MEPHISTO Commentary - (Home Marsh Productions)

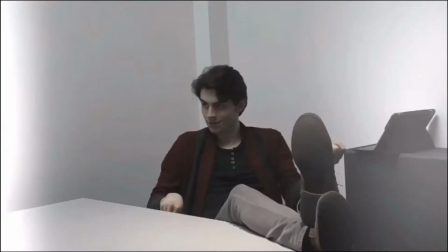So, back to this scene, so as you can tell there's two different qualities with the camera, so you've got one which is like crisp, clear colour and the other is a little bit bit mappy,
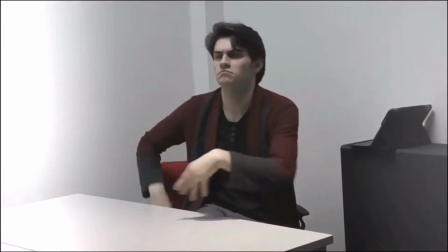also with the camera as well, one was a bit shaky and the other one had a clear stillness to it,
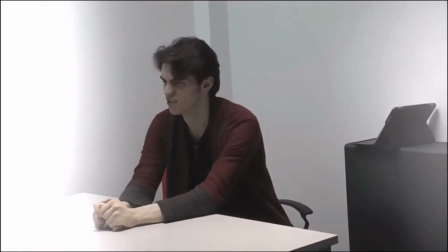because the other one was on the tripod and that was the cannon, which is in this shot here,
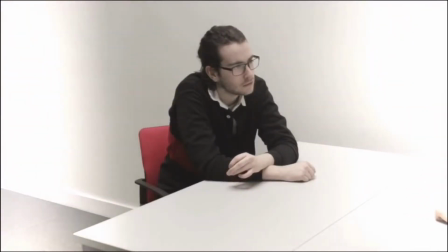but if you transition back to the other shot, it goes straight to the Nikon with my shaky hands at the helm,
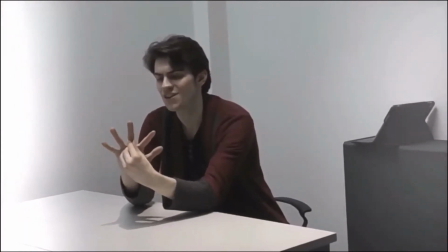recording every minute of the film. the film. From this scene as well, this was setting up what was to come down the line.
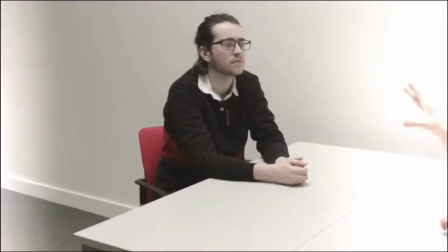This was almost the mission of the character, the mission of Lewis.
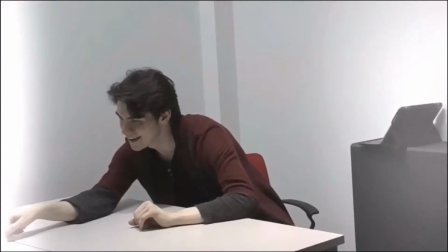So where Lewis of Edward, of where Edward would go and be by the end of the film.
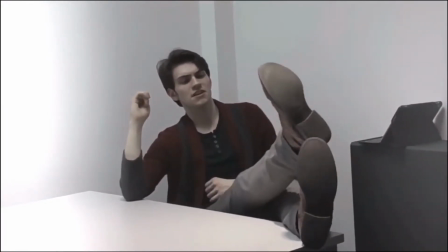It's almost like setting up the deed for the level, if you will.
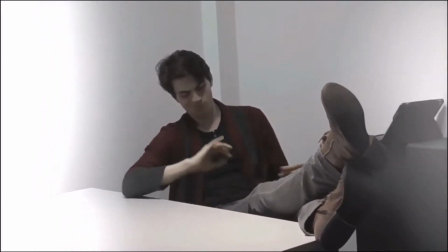For those of you who do know me, that is my iPad. Yes, That is my infamous iPad on show.
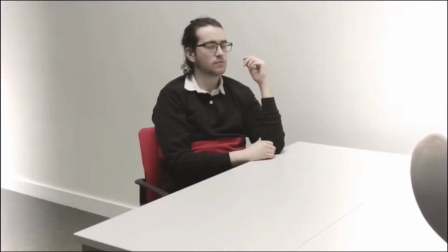I decided to give it a little bit of a cameo as a prop. It did a very good job as a prop. It did a really good job as a prop.
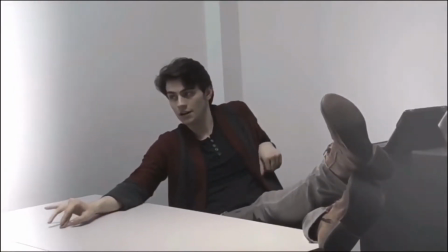But with these scenes with Ronan, unfortunately, I wanted to do more.
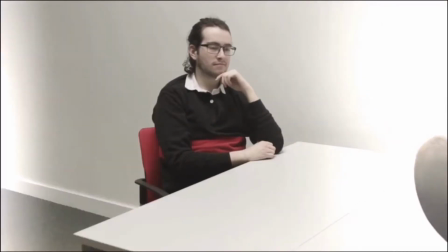But however, due to time constraints and Ronan was working on another project called The Seagull by Anton Chekhov, we had to cut it short.
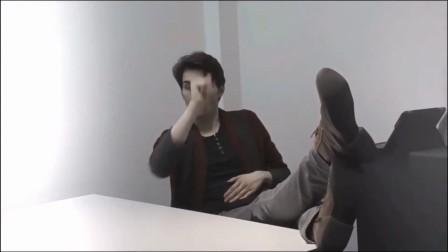So then we only had to use certain scenes of Ronan's during the entire film. and he only had limited filming
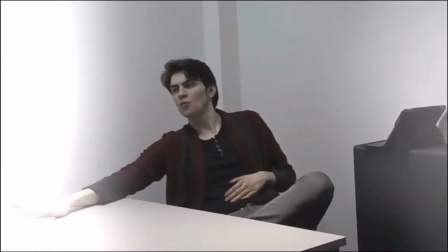time but we got all the shots we wanted to but next time I would want to work on more if I had more time to work on this entire film.
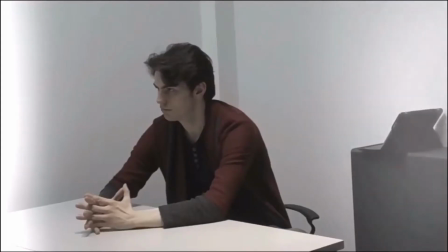Now the entire filters in the film, in the hell scenes, I've decided to do this,
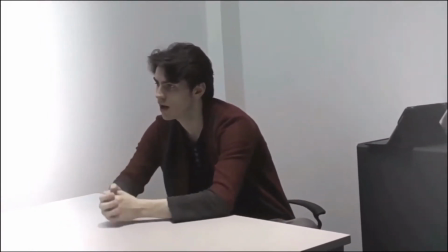is to almost give it this dream like state, this limbo like state in the entire film.
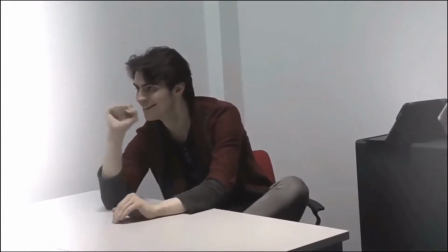So to have these little bits of light just going back and
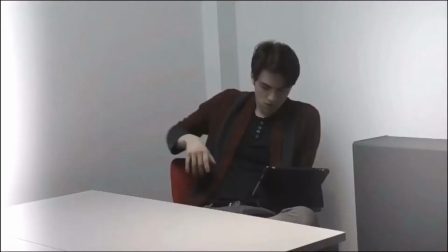forth and back and forth to show that hell,
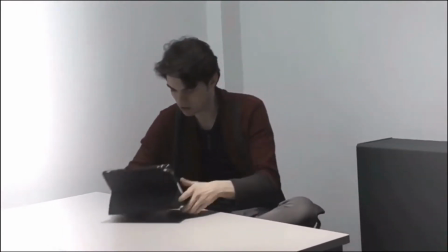even though it can be depicted commonly as red, it could also be white. It is the state of a mysterious realm.
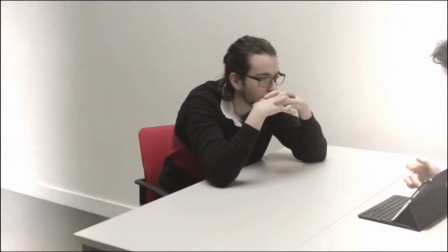And here is when the lovely, beautiful iPad Pro comes into play with a few excellent shots.
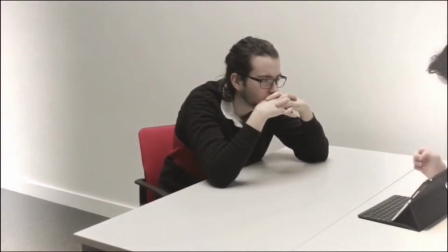These shots actually, this shot when we've done the close-up of the iPad was actually without Ronan's.
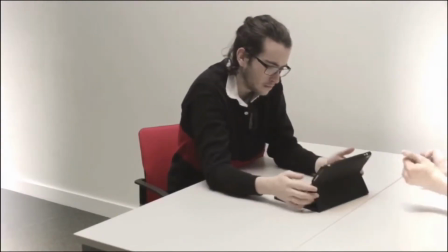We had to have Norton carry the iPads to make sure we didn't get Ronan in shot because he wasn't even there
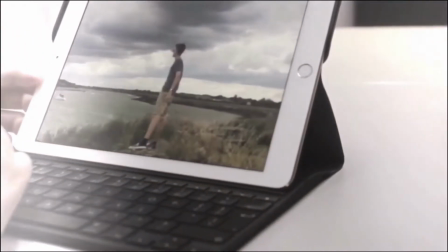and then just have Norton swipe across three random pictures of me which involved me going to the seafront,
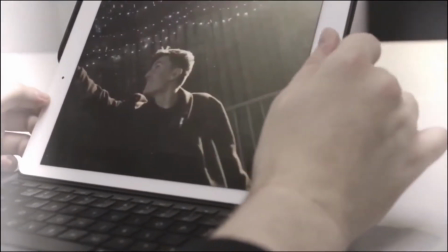River Crouch and Marsh Farm. So that's exactly where I work. Me looking up at the stars or what was supposed to be fake snow.
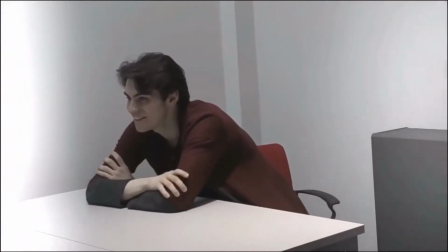It was a good picture yeah.
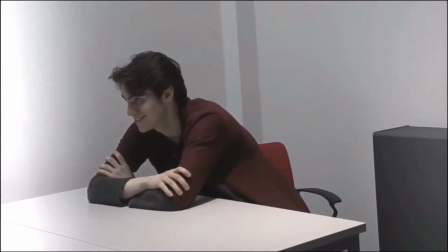And so then this transitions to one of the One of the things I still praise Norton on to this day,
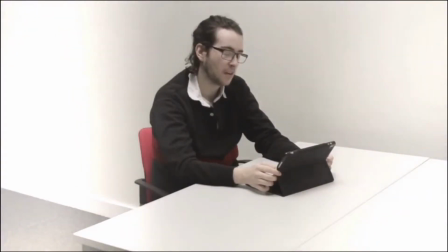the excellent editing he had, that I had no idea was coming.
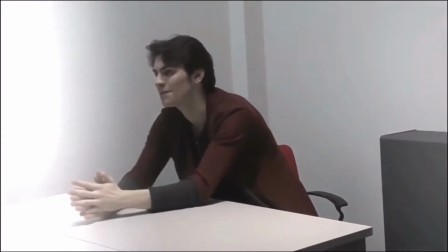I literally saw this cut on the film when Norton had handed it in and completed it,
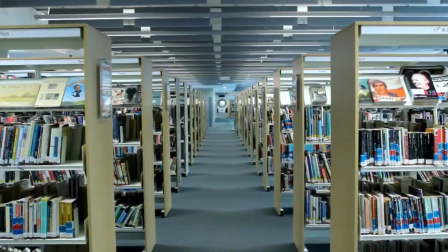going from hell to the forum in Southend-on-Sea, which we never asked to film.
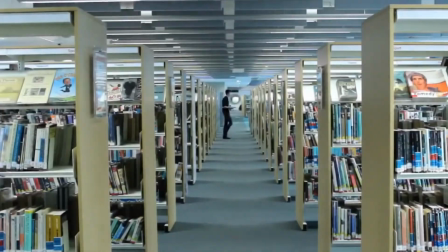We just literally put the camera down, put the tripod down, and just started filming.
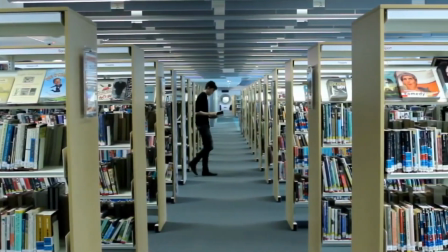Unfortunately, where we were filming, there was a massive CCTV camera up top where we were.
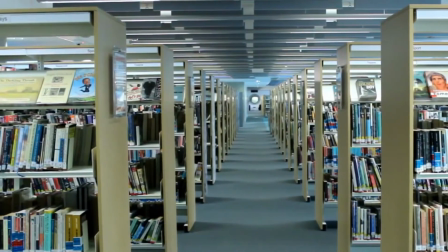So that's a bit of a boo-boo. This entire shot, I cannot thank Norton enough on how he done it.
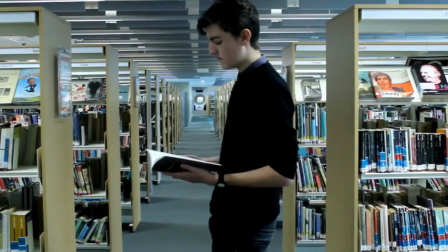It was a brilliant shot. And Norton, if you want to go back to the forum, just know there's that comedy book behind you.
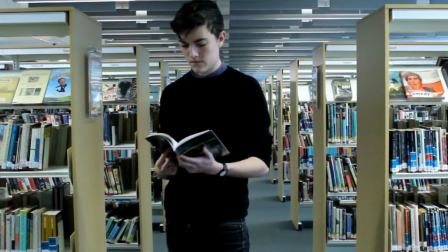If you want to start some stand-up, eh?
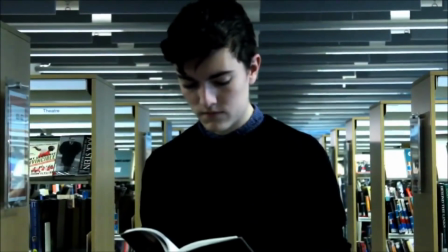now this entire shot what we'd done was we had the character of Lewis
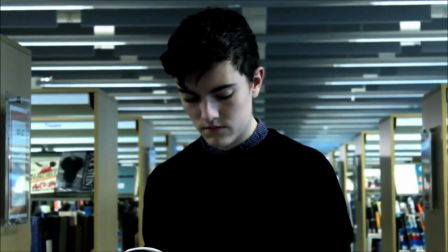reading a book of Trainspotting so the Lewis character is a student
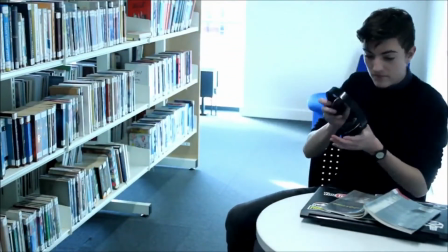he is a film student and he was to be inspired by film but however he was also depressed so that's why the devil wanted him,
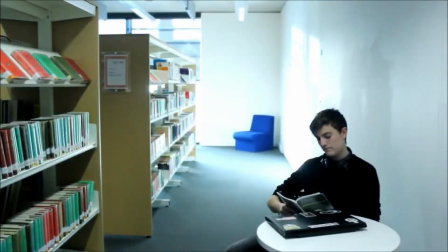that's why the devil needs him as a victim to his play and this shot I absolutely adore just following the eyes,
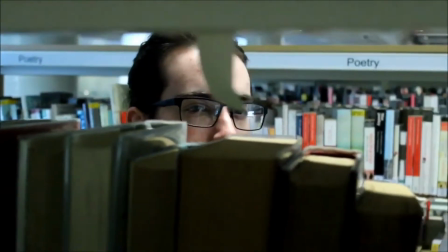noticing the change of character from where we saw Edward from his last shot in hell to becoming the devil's personal slave,
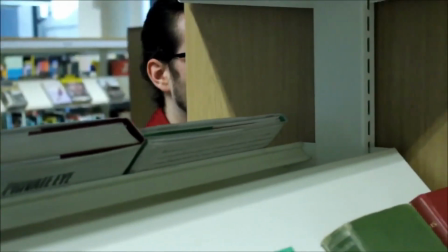personal snatcher, if you will, the snatcher of souls.
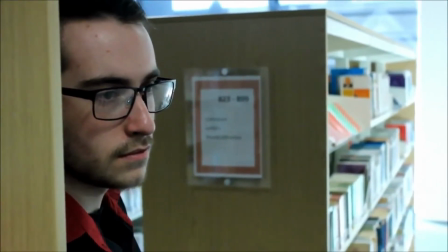The devil's... Oh, the name's coming up to me, it's from Ghost Rider. The devil's...
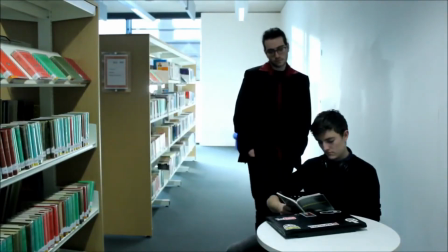The Soul Collector, that's the one, The Soul Collector. The book I am reading is a book based on the analysis on Danny Boyer's Trains of the Lost,
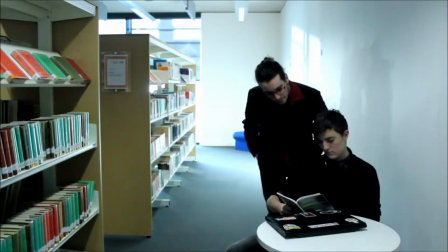so when in between takes I did breathe a little bit and I got a little bit of fun facts from it. This scene was supposed to symbolise Norton's flashback to when, well,
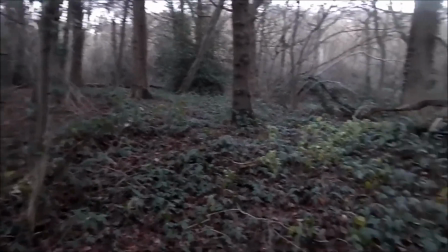Norton's character of Edward's flashback in the woods where he killed his friend and then just buried his woods and then sent himself straight to hell. That is my Swiss army knife, not covered in real blood, obviously, fake blood from Poundland. Again, bless you, Poundland. So then we decided to use that for our prop.
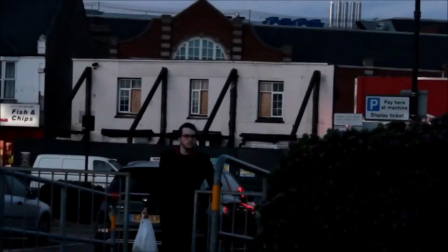And now comes one of the scenes I still can't believe we actually done.
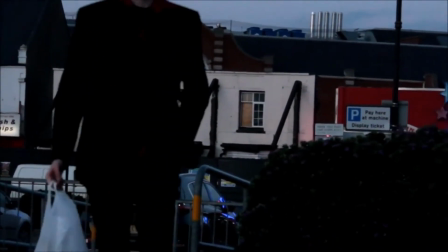I call it the chip scene. This scene was shot on a very windy south end seafront.
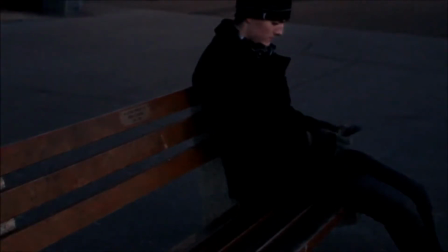The premise of the scene was that Edward was supposed to be manipulating Lewis to follow his commands.
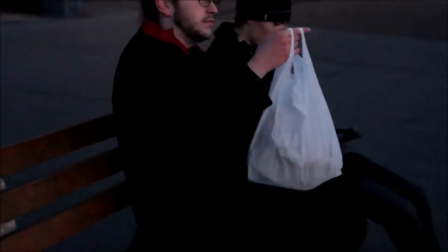and how the scene turned out well the seagulls we
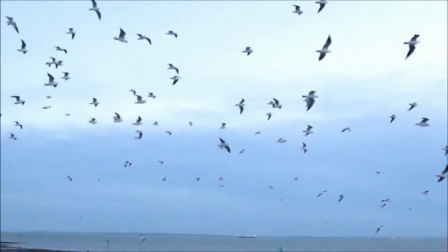had seagull establishing shots which we thought would be a good idea for the credits but we decided to put
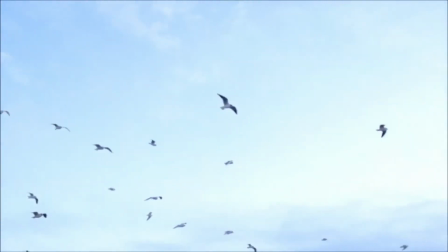it in there as a bit of establishing and time passing ah the savoy
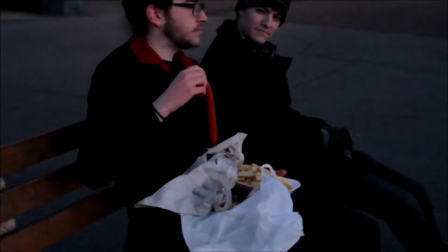the savoy the savoy the savoy shot that i couldn't stop
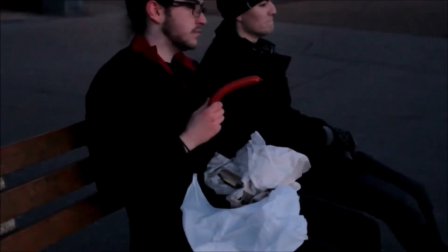laughing at this was literally the take we used we only done one take because we wasn't willing to buy another the Savaloid, with how expensive they are. That is actually a genuine reaction of me, laughing at the Savaloid, the way Norton was holding it.
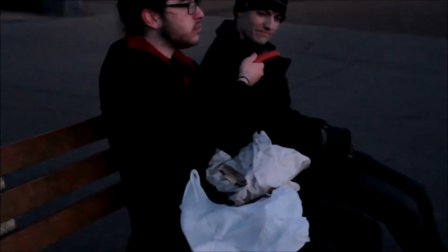Norton didn't tell me any of this, he literally improvised this scene so much.
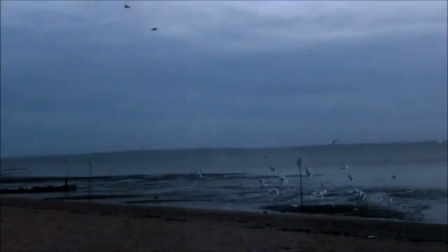We improvised it all the way through that scene with the Savaloid, the chips and seagulls.
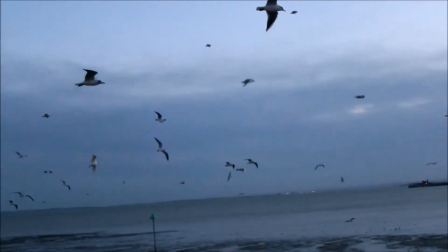Stop it now.
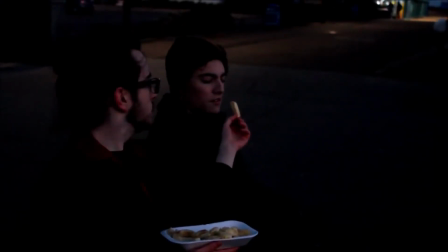Here's a lesson for you kids, if you ever see a man that's dressed in red and offers you chips, don't eat them because then this happens.
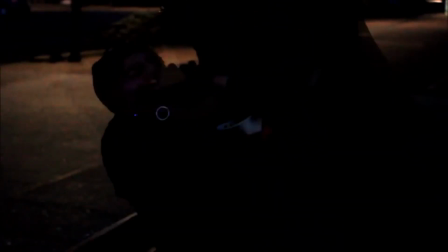My original intent for this scene was to have the character of Lewis being manipulated by Edward and that was sort of what I wanted to happen with
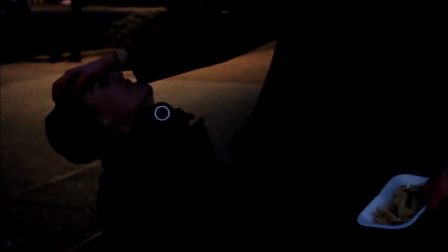the bit where he reaches over his hand. my vision for this scene was to have a voiceover play of probably some sort of spell,
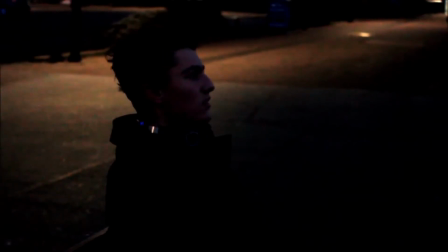some saying and just have this voice and a heartbeat playing. However, due to my lack of editing skills and software I wasn't able to use that kind of thing and especially with how much time we had.
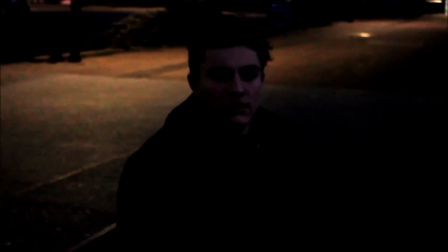This was our final day of shooting the entire film, this entire scene here.
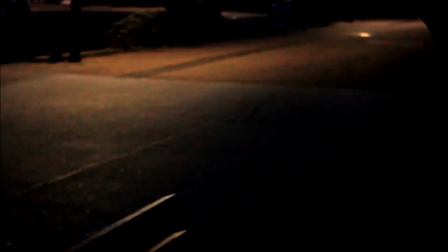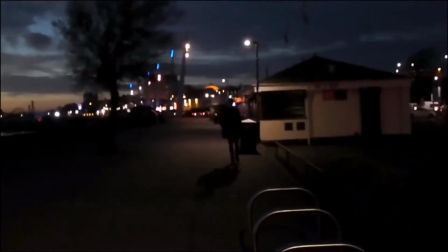So This scene was supposed to be a transition to a few days later on, rather than it looking like the same day.
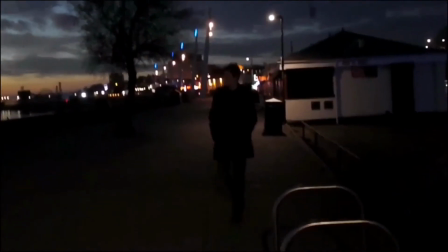I'm so happy with how this shot turned out. This was supposed to be a continuous to transition into a POV.
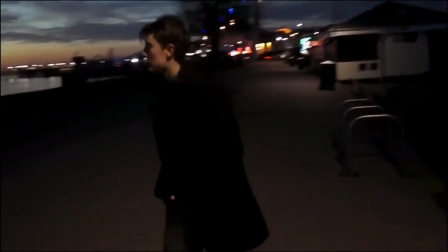To have me walking to the beach, watching straight ahead, and then looking down with the camera.